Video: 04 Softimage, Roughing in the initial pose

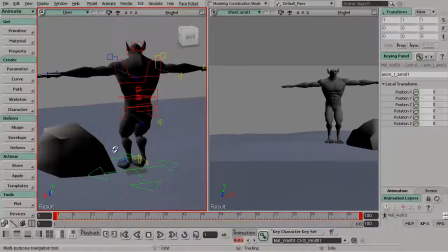[4:10]
We know that his left foot should be resting on this rock. If you're having trouble kind of seeing the geometry, especially at the back here,
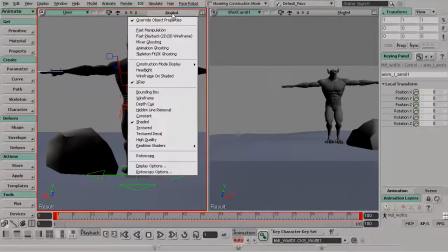[4:19]
where there's a lot of shading going on, you could always go to your display type menu at the top and switch this to headlight.
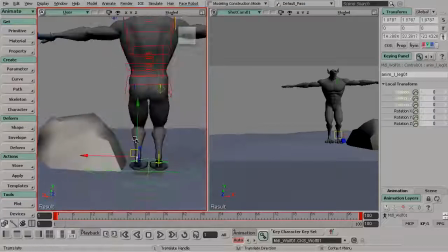[4:26]
All right, so now we can go ahead and grab our leg control. And on frame 1 here, let's go ahead and bring that over
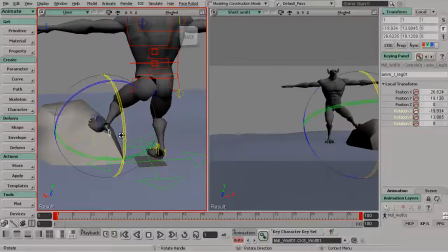[4:36]
and rotate it so it's resting right here on this rock.
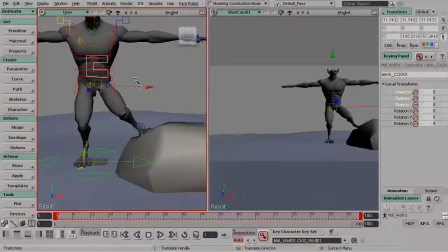[4:44]
All right, beautiful. So from there, we can go ahead and grab our center of gravity, kind of move that over to keep the character balanced.
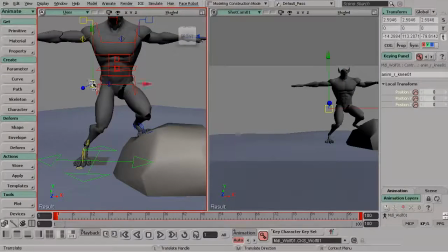[4:49]
Very fun. And speaking of fun, we should always have fun with the poses that we create. And in order to do so, we need to get into our character's mind and and ask what type of attitude would they have.
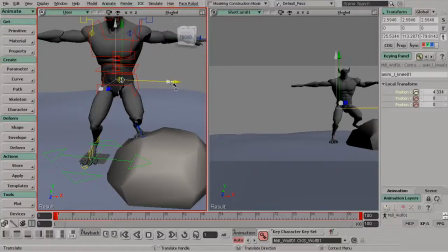[5:04]
So we know this wolf character should be on high alert, but it really doesn't
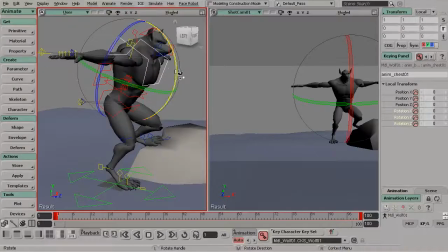[5:12]
bother him too much because he's more of a cool guy, but still tough. Let's go ahead and bend his upper torso down with the chest control.
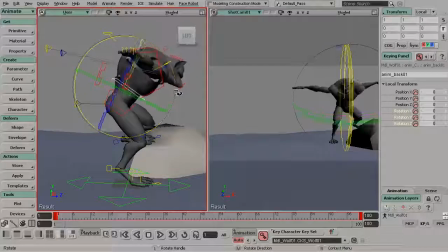[5:23]
We'll also add a slight bend with the back control so we can get some really nice curvature in the back.
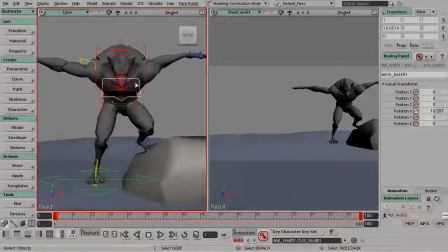[5:28]
A good solid line of action. Great. Now thinking about his left arm, his forearm's going to rest on his thigh. Let's go ahead and take the chest control and kind of twist it over in that direction so that when he leans his arm, we have a natural looking pose.
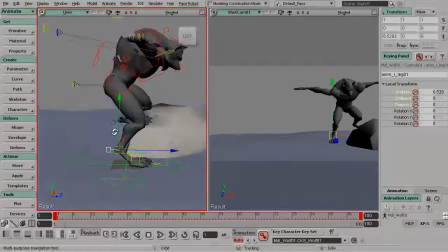[5:46]
Great. Thinking about balance here, we could always take his right foot and kind of drag that back a bit more.
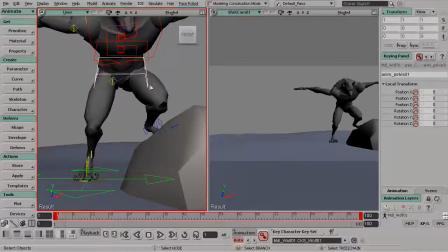[5:54]
Beautiful. For his hips, we don't ever want to forget about that.
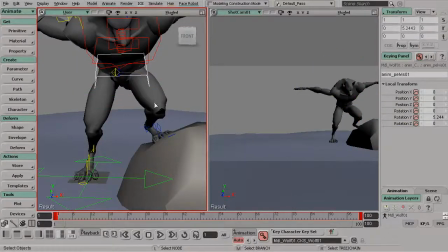[5:56]
We should make sure that they're kind of opened up considering the position of the legs, so they're not stressed.
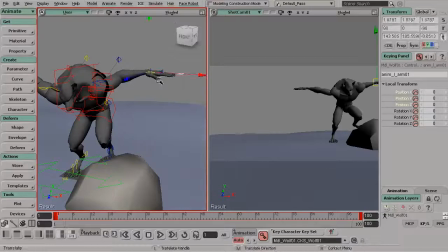[6:04]
The character is going to be relaxed as much as possible. It's another rule I like to keep in mind.
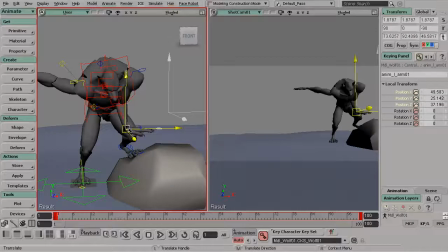[6:14]
So now we can go ahead and take his left arm. We could go ahead and drag that around. Let's go ahead and grab his wrist and go ahead and twist that around.
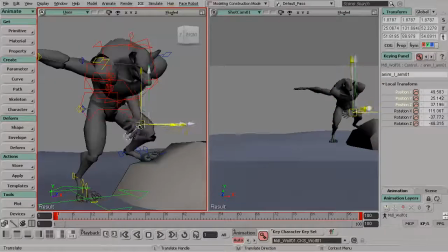[6:23]
Bring that down and over. Beautiful. And we'll also go ahead and rotate it down. We need to fix that left elbow. Let's go ahead and do that.
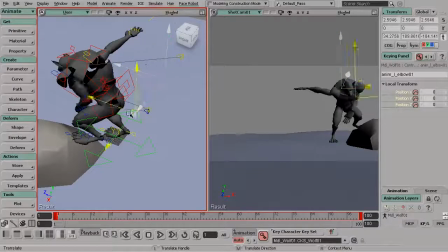[6:34]
We'll go ahead and grab that control and just swing that around.
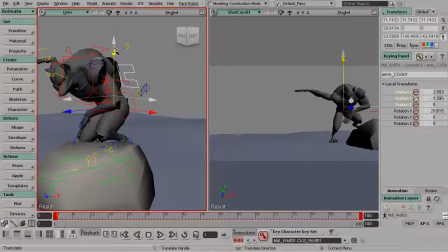[6:40]
Great. I'll go ahead and take his center of gravity and let's go ahead and bring him down. This pose is really starting to come together, which is really exciting.
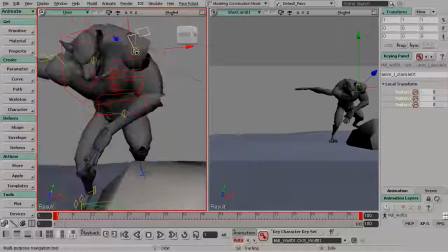[6:52]
Great. Let's go ahead and grab his clavicle. Let's go ahead and just bring that down a bit.
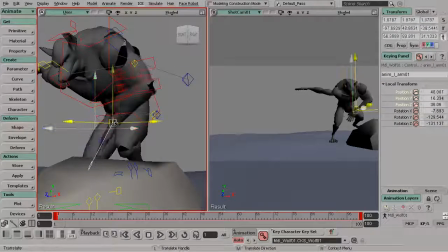[6:58]
And now we can start to tweak his left arm a bit more, making sure that forearm rests on his thigh.
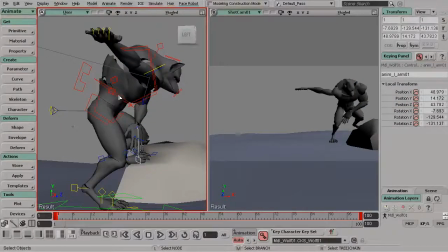[7:06]
Okay, so from there, we can go ahead and grab the chest and kind of rotate that down a bit more. Do the same thing for the back control. I'll go ahead and take his left arm, just bring that over a bit more. Should make sure that the forearm is what's resting on his thigh there.
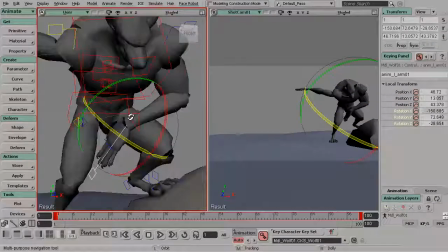[7:25]
Then we could go ahead and kind of bring the wrist down a bit.
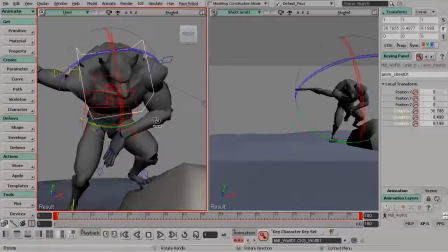[7:32]
Okay, great. It looks like the chest is twisted up a bit too much.
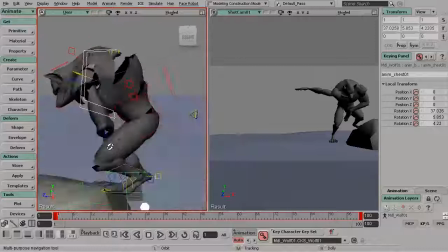[7:35]
I'll go ahead and just rotate it in the opposite direction just slightly to fix the pose there.
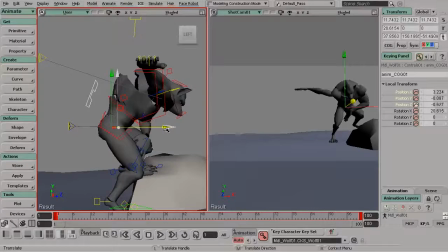[7:41]
We can go ahead and grab the center of gravity, just kind of drag him back just a bit more for balance.
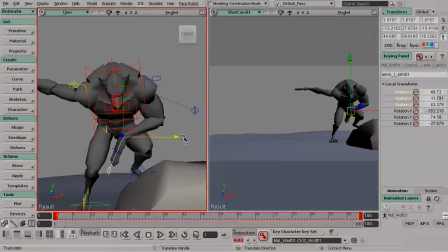[7:50]
Okay, great. So I'm liking where this is going. We want to make sure that we pose that wrist in a way where it really feels natural.
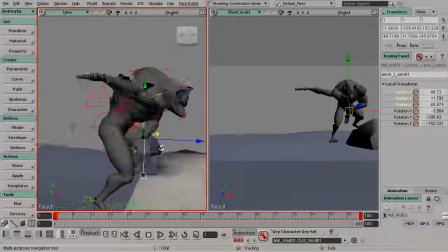[8:02]
I'll slide that forearm over. All right, great. Now for the head, let's go ahead and start by rotating the neck up.